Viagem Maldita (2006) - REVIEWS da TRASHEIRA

completamente incompreensível a cena que vem depois dos créditos iniciais que é o cara do posto de gasolina sozinho,
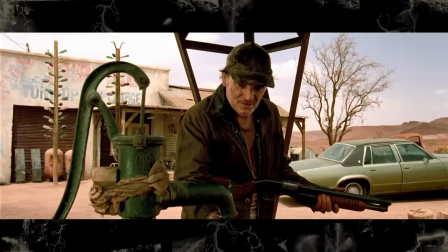257s
meio que andando pelo deserto, procurando a menina e fazendo umas paradas assim que a gente não sabe muito bem o que tá acontecendo ainda,
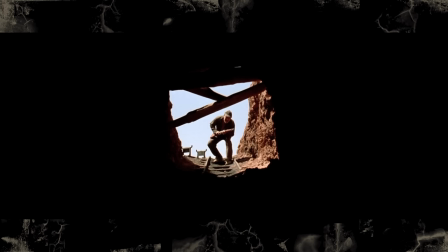264s
é uma introdução muito melhor pro filme do que essa palhaçada que vem no começo.
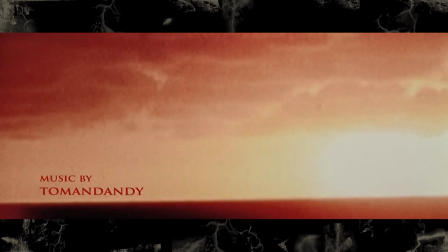267s
Fora que tem todos os créditos iniciais que eu tava vendo que são cenas reais de pessoas que foram afetadas com radiação de bomba nuclear, eu confesso que me incomoda um pouco o uso das pessoas reais porque as pessoas elas não ficam canibais porque elas sofreram um ataque nuclear acho que é um sensacionalismo desnecessário né entendo a mensagem anti-ufanista norte-americana também mas acho meio demais, acho meio fora do tom aí depois disso a gente tem a cena inicial que é o cara do posto andando por aí que já estabelece bem a fotografia do filme, deserto, ambiente bonito que eles gravaram no Marroco se eu não me engano, eles queriam gravar nas mesmas locações do filme original, que era o deserto do Nevada ali, algum lugar. Só que virou tudo condomínio, então não tinha mais. E também já mostra uma direção de arte maneira ali, né? Porque eles construíram esse posto de gasolina no meio do nada, que é bem trash, bem filme de terror, mas não tão exagerado.
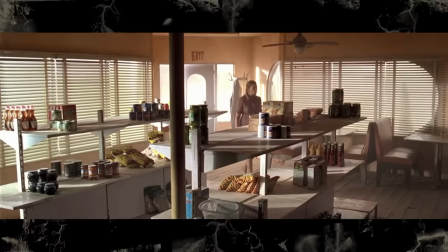323s
Do tipo, a lojinha é vazia, mas ela não é nojenta caindo aos pedaços. Mas eu acho legal também que tem, já desde o começo, essas dicas de que tem alguma coisa esquisita ali,
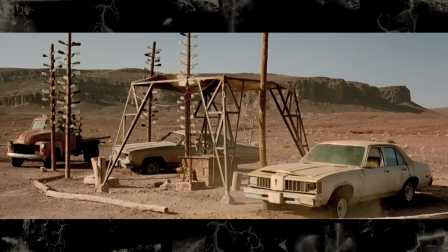333s
porque tem um monte de carro abandonado do lado do posto, Tem um monte de caixa de correio diferente,
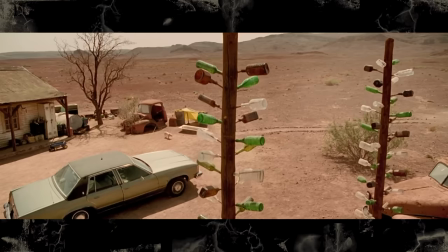339s
tem umas torrezinhas com um monte de garrafa pendurada. Isso tudo já indica ali um visual sucateado de que essas coisas vieram de algum lugar. E depois a gente vai descobrindo um pouco ali sobre a história do local e faz sentido que ou isso veio da vilazinha que ficava ali que foi destruída e o velho pegou tudo pra decorar, ou veio das famílias que passaram por ali e os canibais mataram.
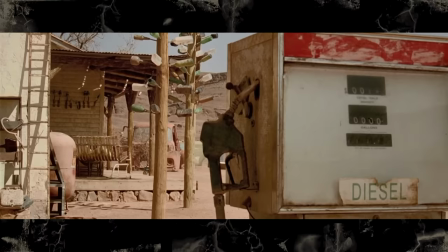358s
Eu acho a fotografia muito bonita também. por um filme que é essencialmente sobre canibais atacando pessoas e extremamente violento e o filme é muito bonito a direção do Alexandre Ajos,
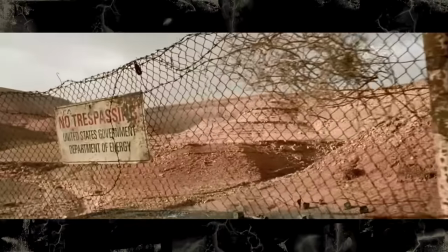371s
bastante o cenário também a câmera viajando pelo deserto tem uns planos que são bem visuais assim,
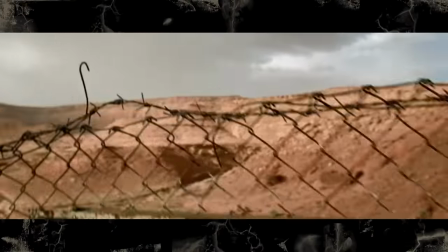376s
tipo, mostrando a grade velha ali, que bloqueava a área de teste de bomba, e aí mostrando o cara andando lá embaixo, já mostra tipo ok, que era um lugar que fazia testes antigamente mas hoje é meio que só deserto desolado,
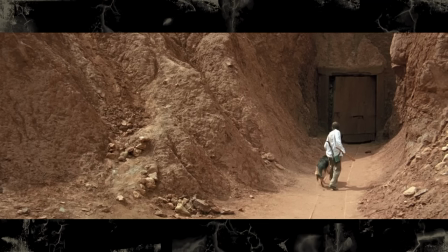389s
e aí tem a mina antiga também, que eu acho que tem um visual legal essas entradas, todos esses planos de dentro pra fora da mina que mostram como lá dentro é uma escuridão total, eles dão tanto destaque pra essas minas no começo que eu achei que ia ser o lugar onde os canibais iam morar mas acaba que não,
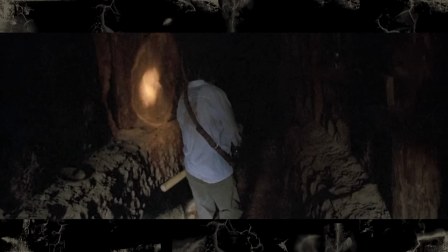404s
o personagem no final o cachorro leva ele pra dentro das minas quando ele tá caçando a família canibal e ele só sai do outro lado,
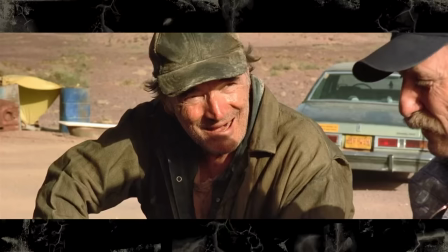411s
não acontece nada lá dentro. Aí tem o personagem do posto de gasolina, que nesse remake ele é até mais bem desenvolvido do que no filme original,
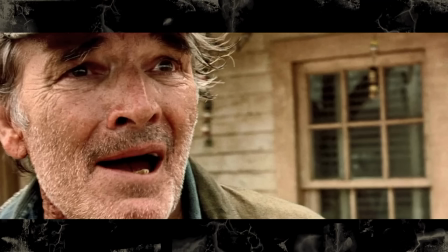419s
que é o cara que ajuda os canibais a levar as famílias lá pra eles atacarem. Só que ele tá tendo uma crise de consciência ali, ele quer parar com essa vida, ele não quer mais.
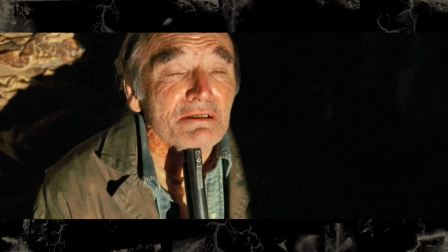427s
Mas aí ele fica tão atordoado com isso que ele se mata. Numa cena bem boa, inclusive. Bem gráfica, sim. E eu não sabia que isso ia acontecer, eu fiquei apavorada. Mas eu achei legal a comparação com o filme original também, porque dá pra ver a diferença dos dois personagens e serve pra amenizar a burrice da família. Ainda tem muita burrice da família nesse remake. Mas no original, a pior delas é que o cara do posto de gasolina, ele avisa Seguam a estrada principal. E aí a família não faz isso, vai tentar pegar um atalho lá que eles inventaram no mapa e se fode.
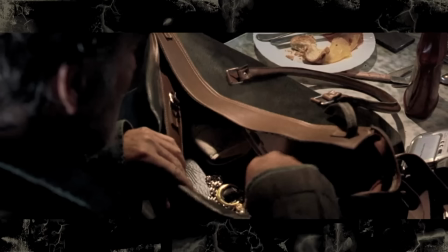455s
Nesse filme é o contrário. O que acontece é toda uma sequência de eventos que ele recebe uma bolsa que são os pertences das últimas vítimas dos canibais.
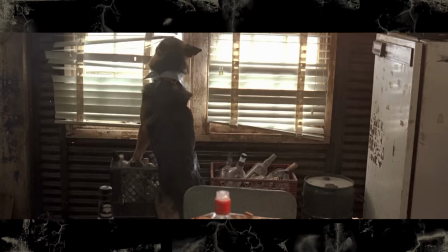463s
Um dos cachorros da família solta, vai lá pra dentro do posto e uma das filhas vai atrás do cachorro e vê aquela bolsa ali.